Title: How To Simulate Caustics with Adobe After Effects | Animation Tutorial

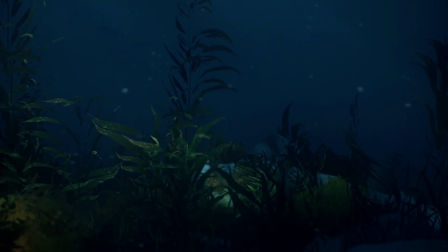(0:10)
In this video,
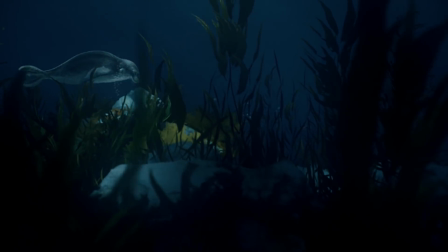(0:11)
I want to show you how I've been creating the caustic water lighting effects that I've done in both Monster Fish and this latest production, Giant Bear.
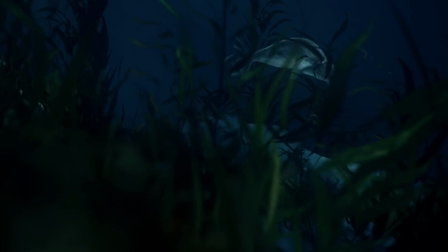(0:20)
It's a very powerful tool.
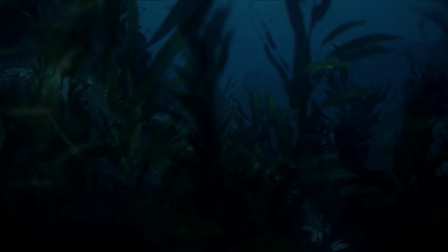(0:22)
It really helps the immersion of these underwater scenes and creates a lot of mood and interesting lighting dynamics that you couldn't get any other way.
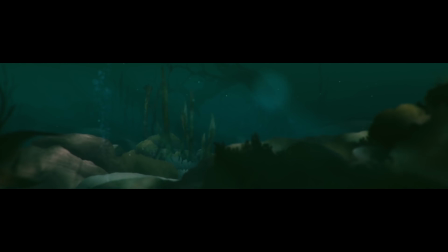(0:30)
And it's actually pretty easy to do. So this will be a pretty quick one. And I'm just going to show you how I go through it and break it down a little
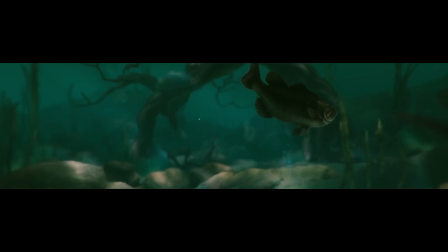(0:37)
bit. And hopefully you can experiment and do all kinds of crazy things with it.
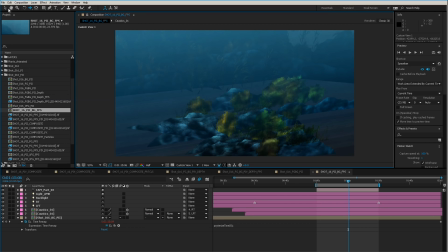(0:42)
Okay, so the next thing I want to demonstrate here is using what's called a gobo. And a gobo is something that you put in front of a light to cast shadows, change the color of the light, or create imagery on a background. So an example of this is these underwater scenes, which we discovered.
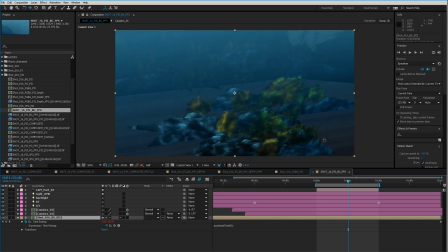(1:02)
I kind of discovered the process while doing Monster Fish. I've used it before to create the leaves and stuff being cast on, shadows of leaves being cast on characters, but it's really good for creating caustics underwater.
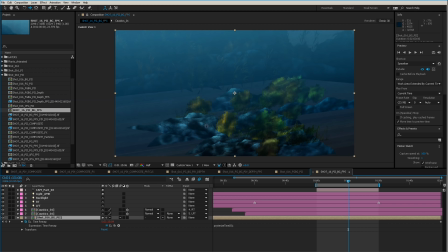(1:14)
So if you look at this object, these many, many layers, let's just take a look at the camera. The actual camera view is right here. It'll take a second. Using a gobo can be a little bit intensive for the render.
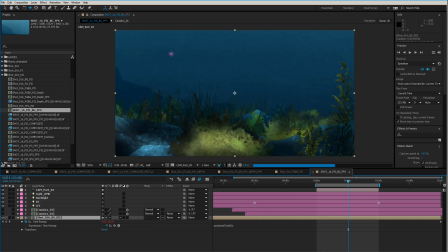(1:27)
If I turn this off, what you'll see is the light is pretty overwhelming and just fills the whole scene really equally.
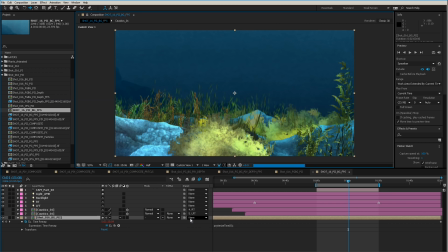(1:34)
Let's go back to this custom view here, and you can see the overall look of the scene. So this is just with flat lighting.
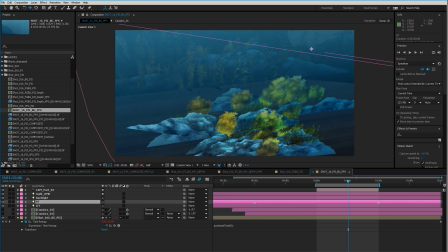(1:40)
Gobos work best with spotlights. So I just want to show you, when I turn the gobos on,
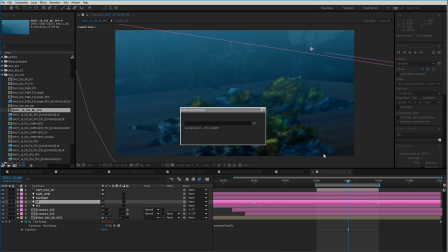(1:46)
you can see it's creating all this dappled shadows and variance in lighting density all over the place. So this gives us that feeling of water. And I want to show you where this is actually coming from.
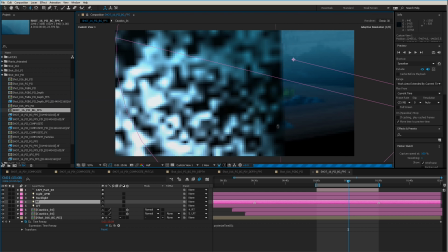(1:56)
So let's pull back. This is coming from two layers that are actually animated noise layers,
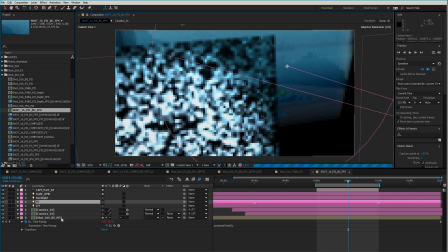(2:04)
and they're black and white, and their translucency. So this is one of the caustic layers here.
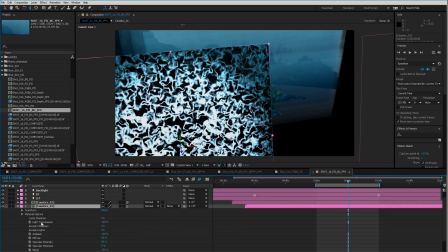(2:09)
So let's just put it here and just have a look at what it is. It's material options. The light transmissions are on at 100%.
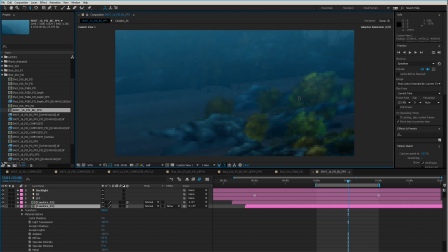(2:16)
Okay. So if they weren't, if the light transmission was not at 100%, what we would get is we would just get a shadow. So let's just go here and we'll put light transmission to 0. And we'll just get one big solid shadow over top of everything. We put light transmission to 100, you're going to get the effect of the gobo.
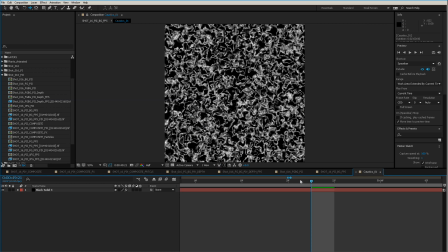(2:36)
The cool thing about this is if we go into this composition here, you can see that it's actually animated. So I'll just play it back. And I'm using an animated noise property to actually drive this. So let's just have a look what it's doing. I'll go into the effects here just so you can have a look at it.
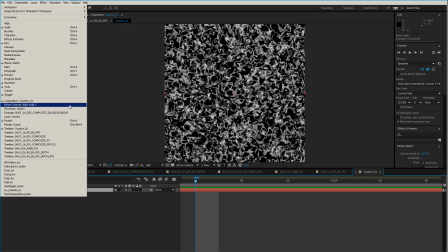(2:53)
I don't want to get too much into creating these effects, but I'll show you what it's doing. It has a fractal noise on it.
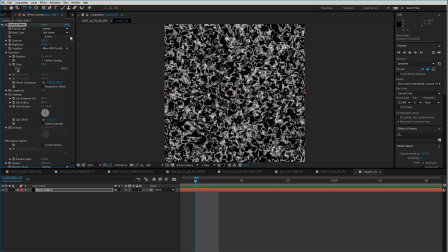(2:58)
And that's it. Essentially, it's a smeary fractal noise. Just take a look at these settings if you're curious about it.
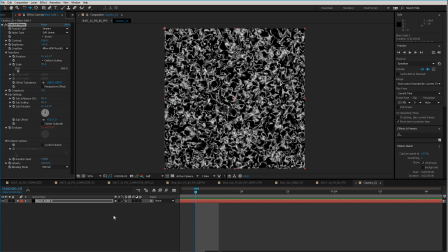(3:04)
I've just got a time variable on here. So we'll just press U to bring up the animated properties. There's a time times 50. So just the evolution. So the evolution is actually being pulled along by this expression, which you could do manually.
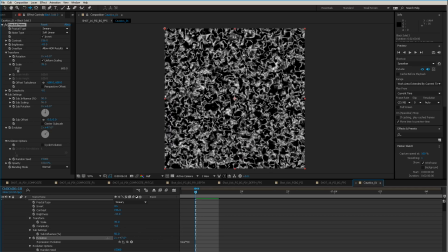(3:22)
You could keyframe it manually. But this is how you can change your speed of everything moving. Now, a few of the variables to consider are the density of the noise.
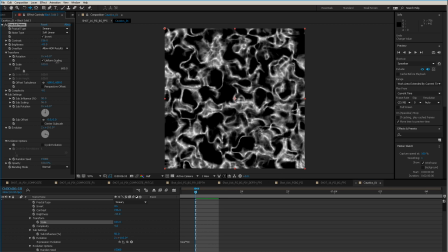(3:32)
So you can change this. I mean, you can make your scale quite large, and that will actually change the nature of the shadow.
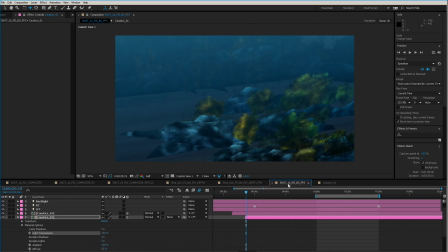(3:37)
So let's go back here. Not this one, sorry. This one here. And we'll have a look at what happens to this shadow. And you'll see that the shapes just got a lot bigger. So actually what I'll do is I'll lock this composition so we can stay in this view.
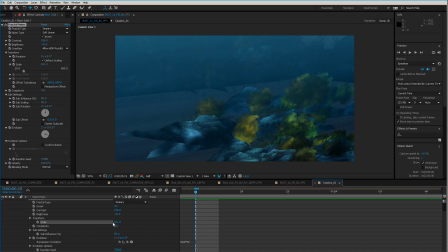(3:52)
And we'll bump over as soon as this finishes. Okay, and so I'll put the scale back to like 25, and you're going to see what happens to that light. See, the shadows have just got a lot more dappled and spotted looking, which suited the scene better. This might change. It comes down to taste, but this creates a really nice effect.
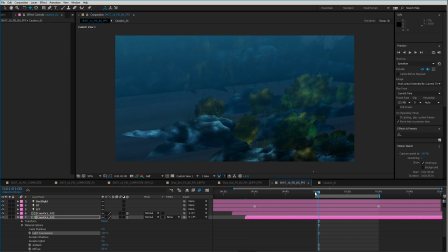(4:11)
So if we just have a look at this scene, I'll render a handful of frames. See if I can render this out without it taking too long.
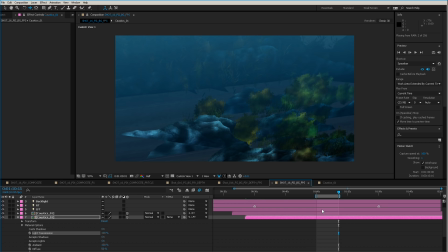(4:19)
I work usually with these lights off. That's the thing about using lighting, is that lighting will it will dictate what your layers look like. So you can't paint a ton of lighting into the layers if you want to use lights.
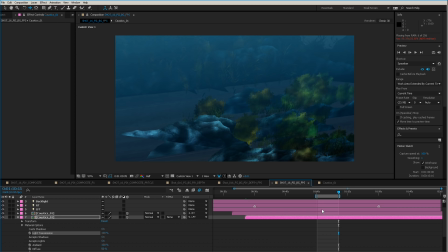(4:33)
The lights are going to change the color. They're going to change a bit of the depth of everything. So there's a bit of a flatness you have to paint for. And I tend to paint, if I'm painting background pieces,
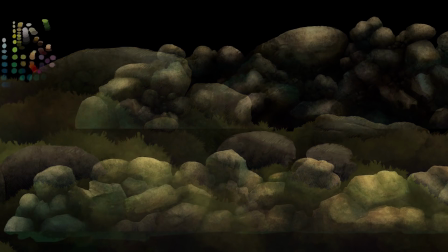(4:41)
I paint more considering like the ambient occlusion layer, like the darkness and cracks.
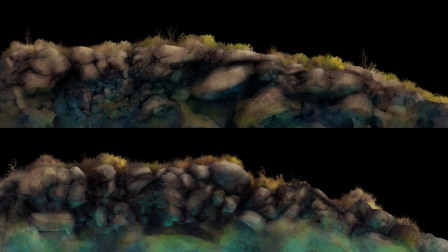(4:46)
And if it's sort of like I almost light things as though it's a cloudy gray day. and there's sort of a general lighting,
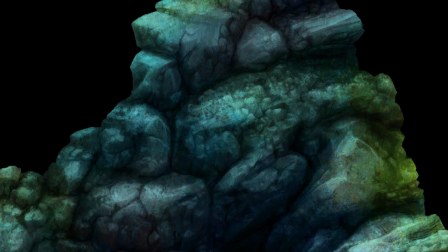(4:53)
like it's coming from the top or it's coming from the side. There's kind of, I just consider that. And then I allow my other lighting to sort of fill things up.
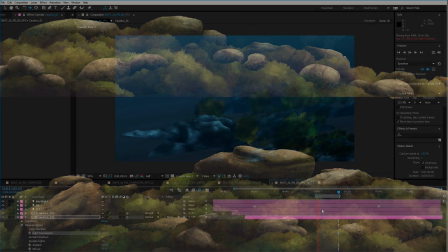(5:01)
And anyway, so we'll just have a look at what this does.
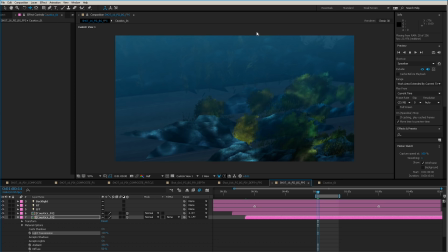(5:07)
Okay, so as you can see, this is the effect of the actual caustic light effect on the scene, which I think is actually, it's quite convincing, and it actually looks really good. It adds quite a bit of life to the scene, and that's barring some of the, excluding the movement of the seaweed and everything else.
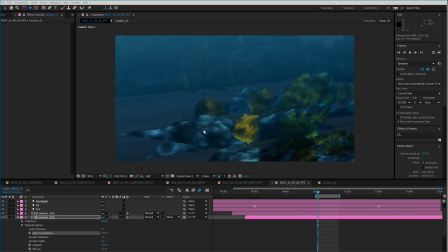(5:23)
You're getting a lot of life and dynamics in the scene, and you can see in the finished first draft of this render that it's actually working pretty well. One other thing, actually, before we get out of this scene, is I just want to show you where my lights are.
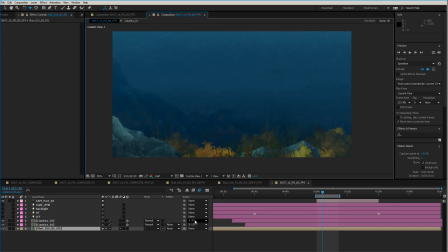(5:37)
Okay, so for this, I just want to show you really quick the two lights that I have in the scene. I've just shut them all off. There's a bunch of fog I have put in the scene just to create the water depth, and that's just a whole bunch of paper texture layers.
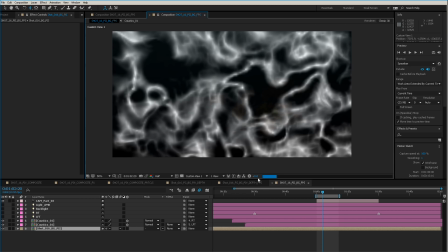(5:49)
But I want to show you what's going on here really quickly. I pull back. Okay.
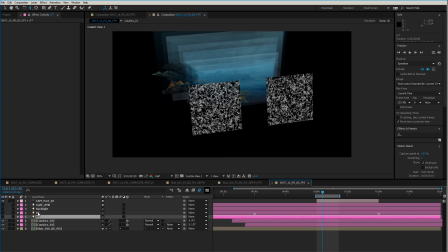(5:55)
So essentially, for the main scene, is I have two spotlights. I have a right and a left, and that's just to fill stage left, stage right. And those spotlights are slightly different colors, and they're casting as we get further to the right.
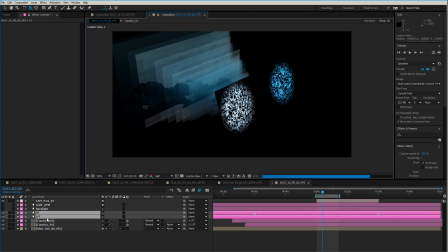(6:10)
It's getting bluer, and this one's a little bit whiter. And these spotlights are shooting directly onto these boards, these caustic boards.
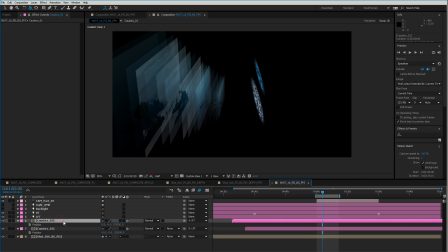(6:18)
And the way to position a caustic board, if you're going to use them, is I find the best way is to parent it to the light you want to put it onto, and then just zero out its position and zero out its rotation. And that way, so let's just unparent this one here. If we turn off its parenting, you can see its orientation is all messed up.
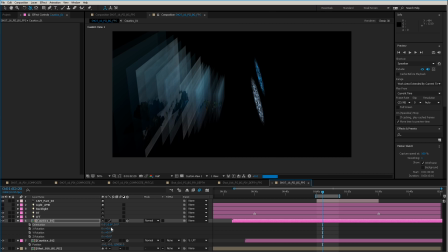(6:34)
So if you were to bring in a composition, let's just put it at 0, 0, 0 and put its position to 0, 0, 0. It's actually probably would be like 960 by 540, so it'd be in the center of the scene.
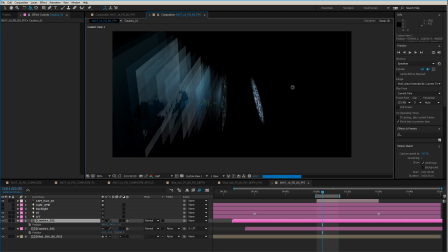(6:47)
So let's say you just created that and brought it in, and it's not positioned anywhere near your lights the way you want it to be. What you can do is, as soon as you parent it to the light, so we're parenting it to the right light, I can just zero out its position.
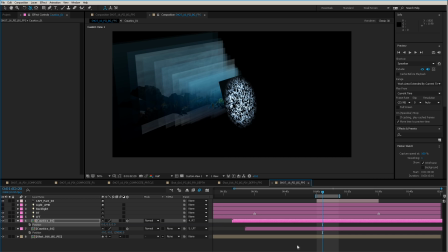(7:03)
I don't know why my lights aren't showing up right at the moment. I've zeroed out its position, so you can see. Let's just go into adaptive. Maybe let's try our wireframe.
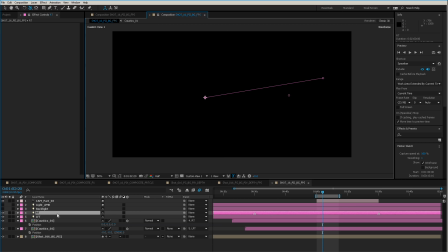(7:16)
I don't know why. I'm having a lot of trouble lately with the way that After Effects is previewing my scenes since they updated. A lot of my RAM renders and a lot of my scene previews are really staggered and not always working. Okay, so you can see the light right there. So we've actually taken this caustic layer.
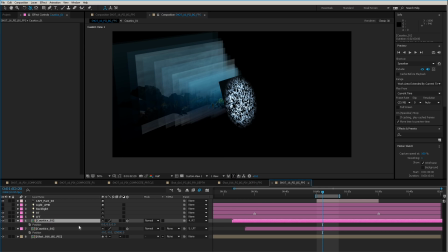(7:35)
Let's go back to adaptive, and it is now positioned right directly on the light itself. So as I pull it forward, we will begin to see it. There you go, starting to show up.
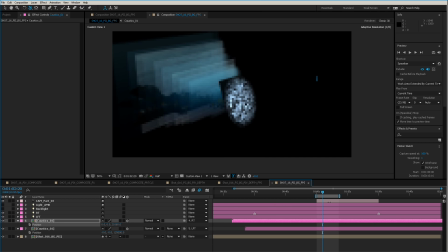(7:47)
So I'm pulling it off and away from the light itself, to get it so that it's filling the frame the way I want it to. And this means it's like directly aligned up with the center of the light. So there we go. It's like I wanted it at about 125,000 since I've done this before. There you go.
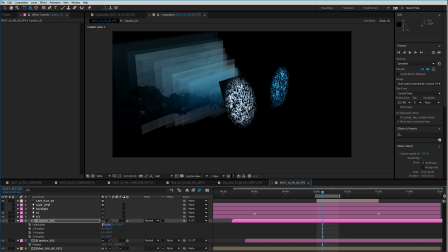(8:06)
And then what I want to do is I can zero out its rotation, because right now it's just the angle of the actual light. This will now match the spotlight. So it's now parented to the light.
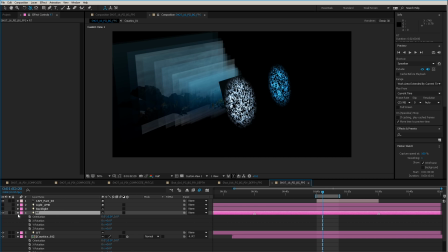(8:16)
So no matter how I position the actual light itself and what the light is looking at, that gobo object will follow it around.